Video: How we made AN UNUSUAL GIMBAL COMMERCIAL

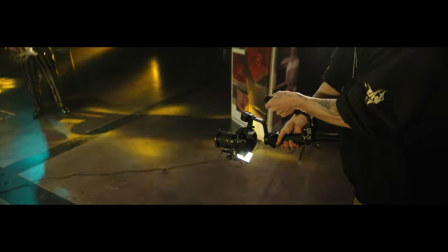[6:01]
Pretty neat, if I do say so myself. Third day was an exhausting one. Elvis and I woke up early to shoot a music video.
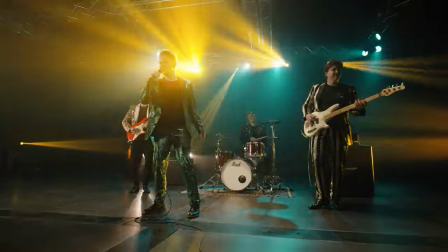[6:08]
This video wasn't for Julian, but I decided to take this opportunity to help out Elvis by getting him some additional shots,
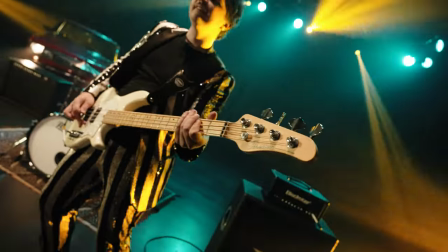[6:14]
get a little bit of footage with the Weeble 3S combined with the Sony A7S III and Surrey anamorphic lenses,
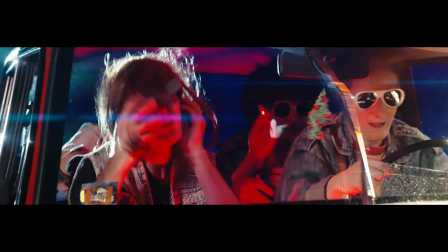[6:20]
which honestly I thought it won't be able to handle, but this tiny gimbal held the setup with an ease and I was able to fully balance all four axes.
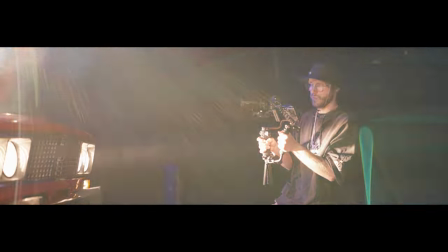[6:29]
Anyway, I ended up only putting a couple of shots in the final commercial because I felt like it didn't really fit in,
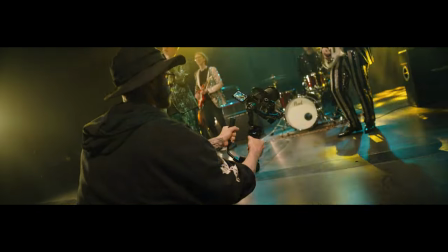[6:35]
but it doesn't matter because at least I helped out my friend Elvis and spent half of the day working for Exposure.
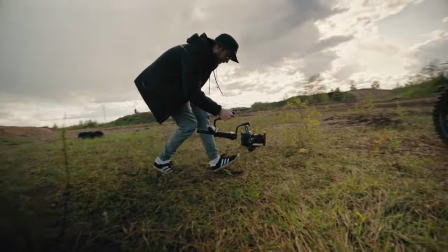[6:41]
And later that evening we had to drive to a different city to film motorbikes. I had never shot this activity, so it was rather exciting.
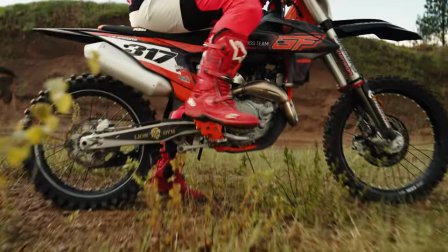[6:48]
Our main talent Gierdz, whom I found on Instagram was such a blast to work with and helped us get incredible footage.
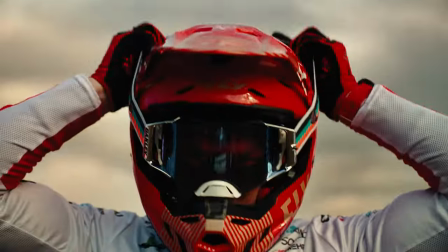[6:54]
The weather was nice, clouds were great, the bike looked fantastic,
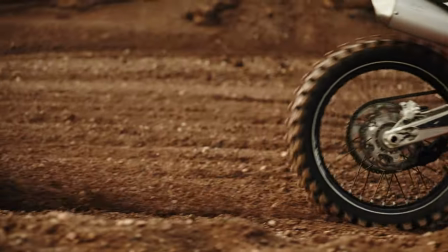[6:58]
everything went super smooth and within the first 60 minutes I already could feel that we had enough footage to make the scene work.
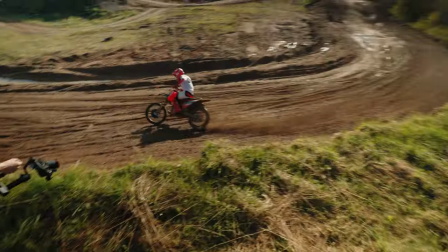[7:04]
And I also basically overused the sling handle in briefcase mode to get smooth footage.
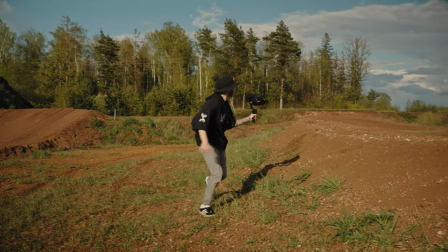[7:10]
And in some scenes I even disassembled the setup and ran with the gimbal without the wrist support or the sling handle.
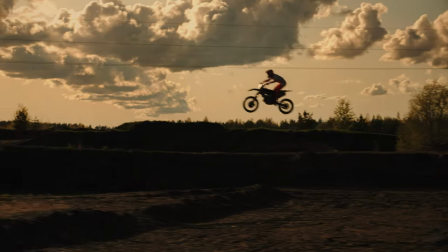[7:16]
And whilst the footage was definitely not as smooth as it would be with the sling handle attached to it, I still managed to get some usable footage.
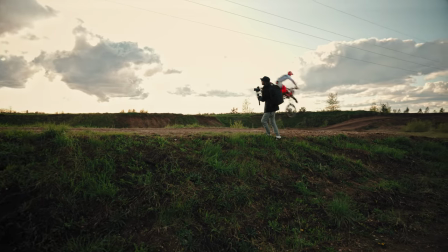[7:23]
Also, by the way, a year ago I told Julian that the wrist support is kinda like a gimmick and it doesn't really work, well, I take my words back.
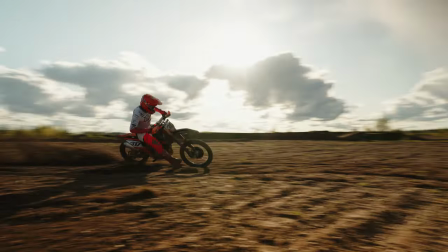[7:31]
I was so wrong. It helps a ton, not only to get smoother footage, but your wrists will be thankful for it at the end of the day.
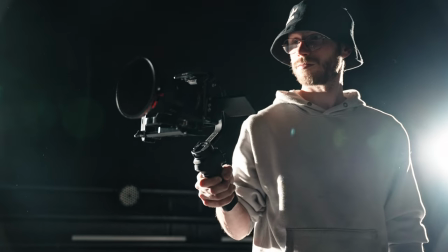[7:38]
Fourth day was one of the easiest, rain room.
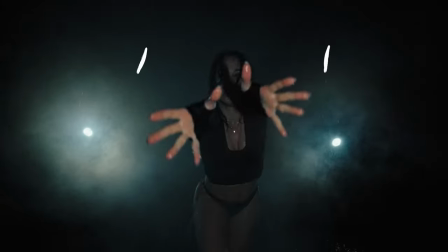[7:41]
We had already shot here a year ago, so I already knew the best lighting setup and since my girl is a badass dancer,
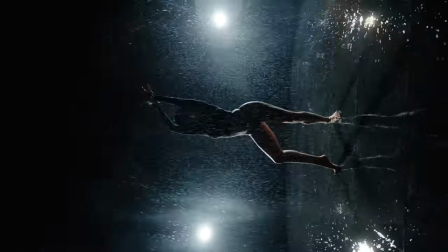[7:47]
it felt like we're gonna have the easiest shoot day ever. And we did! And pro tip, if you're filming rain and want to achieve the effect where the rain is visible in your frame,
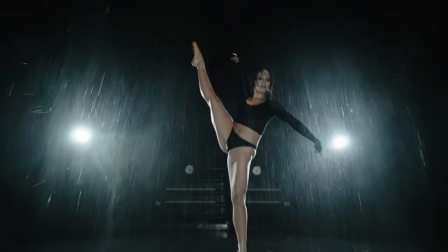[7:56]
it kinda looks like it glows and has like an outline to it, just put one or two lights in the back and light up your subject that way.
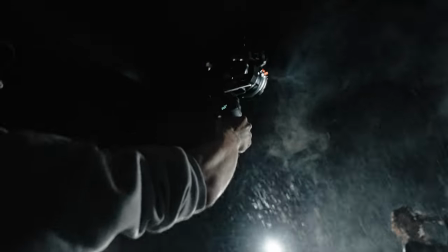[8:04]
The droplets will be very pronounced and visible from all angles. You're welcome. And then we use the built-in light on the Weeble 3S as a key light.
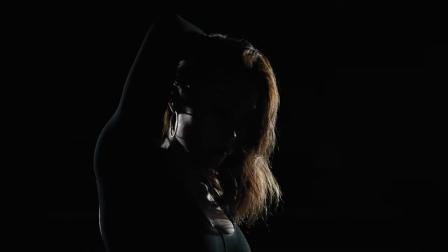[8:13]
Is this the best light ever? Nope. Does it do the job? Most definitely. It's a feature you probably won't use a lot, however,
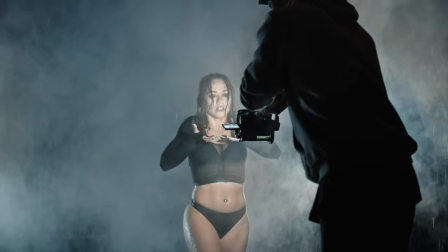[8:20]
in this specific situation this feature helped us get clean frontal shots of Annie without having to set up another light in front of us.
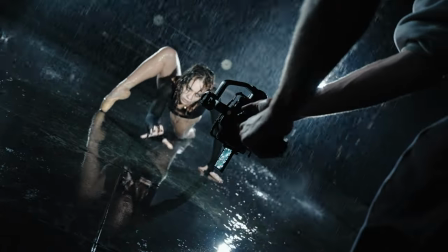[8:27]
Anyways, super simple scene and the shots we got here made me very happy. 5th day, horses.
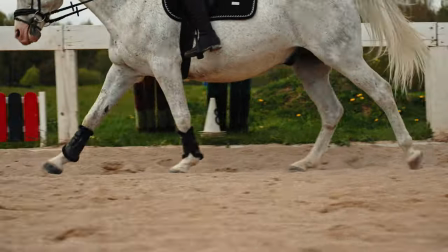[8:33]
This wasn't initially planned, but Annie proposed this idea and I was like, you know what, why not?
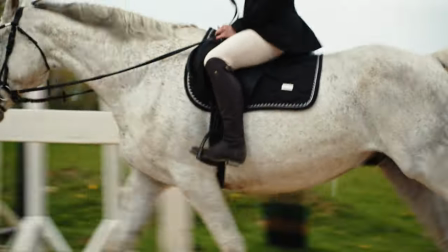[8:38]
And some of the shots we got there were awesome.
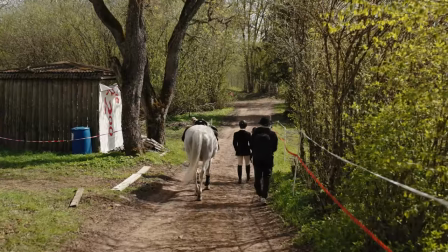[8:41]
I don't really have a lot of behind the scenes footage because I hired a guy who didn't know at the time that either his Sony a7 IV or Sigma
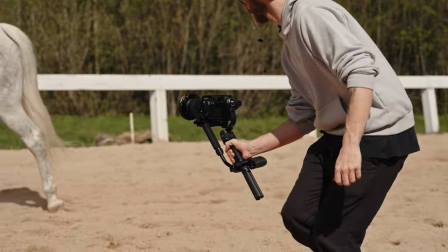[8:49]
24-70 was doing some funny things with the autofocus and most shots turned out blurry so hopefully he'll be able to solve that problem
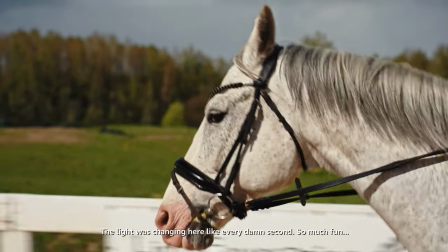[8:57]
but anyway I just needed two or three good shots and we got those so I'm happy.
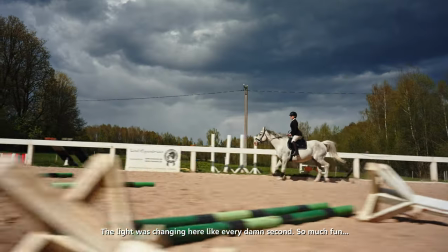[9:02]
Once again the briefcase mode on the Weebill 3S worked wonders in this scene.
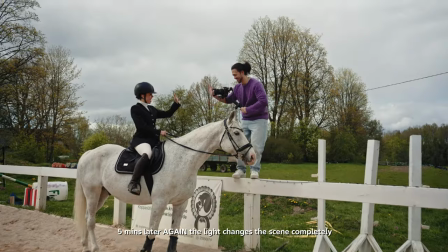[9:06]
Also if you want to get the smoothest results chasing your subject put the gimbal in lock mode so the gimbal doesn't do any unnecessary micro jitters sideways.
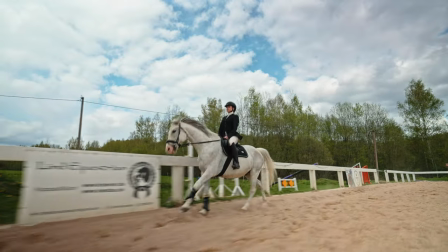[9:14]
And yes, I was running on sand here, so to get this kind of smooth footage without any post stabilization, quite impressive.
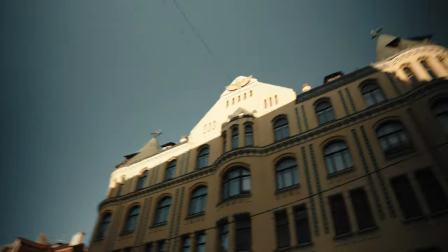[9:25]
Sixth day was also quite a simple one.
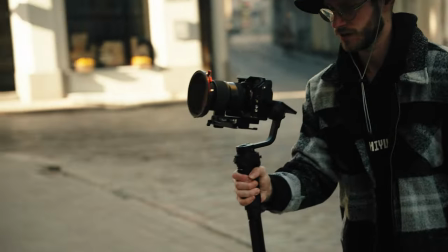[9:28]
My main goal was to get more technical b-roll shots of the gimbal itself, the MOLUS 6100 lights, as well as the portrait mode on the Weeble 3S.
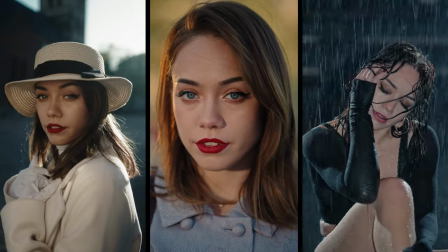[9:36]
As you can see by the shots, the scenes are simple and by combining MOLUS lights with the Weeble 3S,
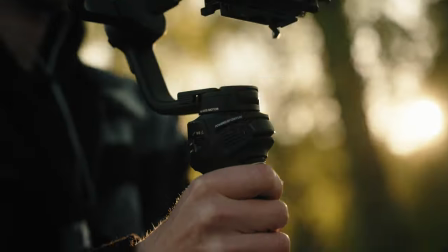[9:42]
I managed to get this clean shot of Annie with the Sony 85mm lens. This is what I'm talking about.
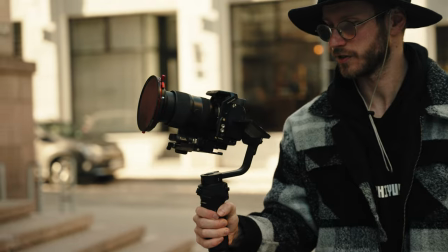[9:47]
You simply need to find the best gimbal settings that work for you, because I doubt that you're gonna be able to get smooth telephoto shots with the default settings on the gimbal.
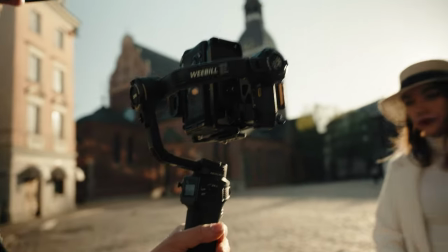[9:56]
In my opinion, one of the most important settings you need to change at the very beginning is the deadband.
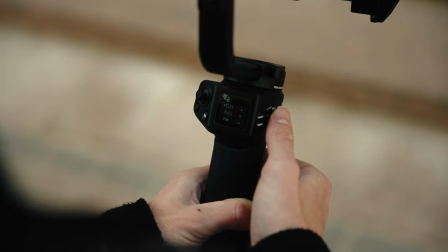[10:01]
That basically determines when the gimbal will start moving after you twist the handle.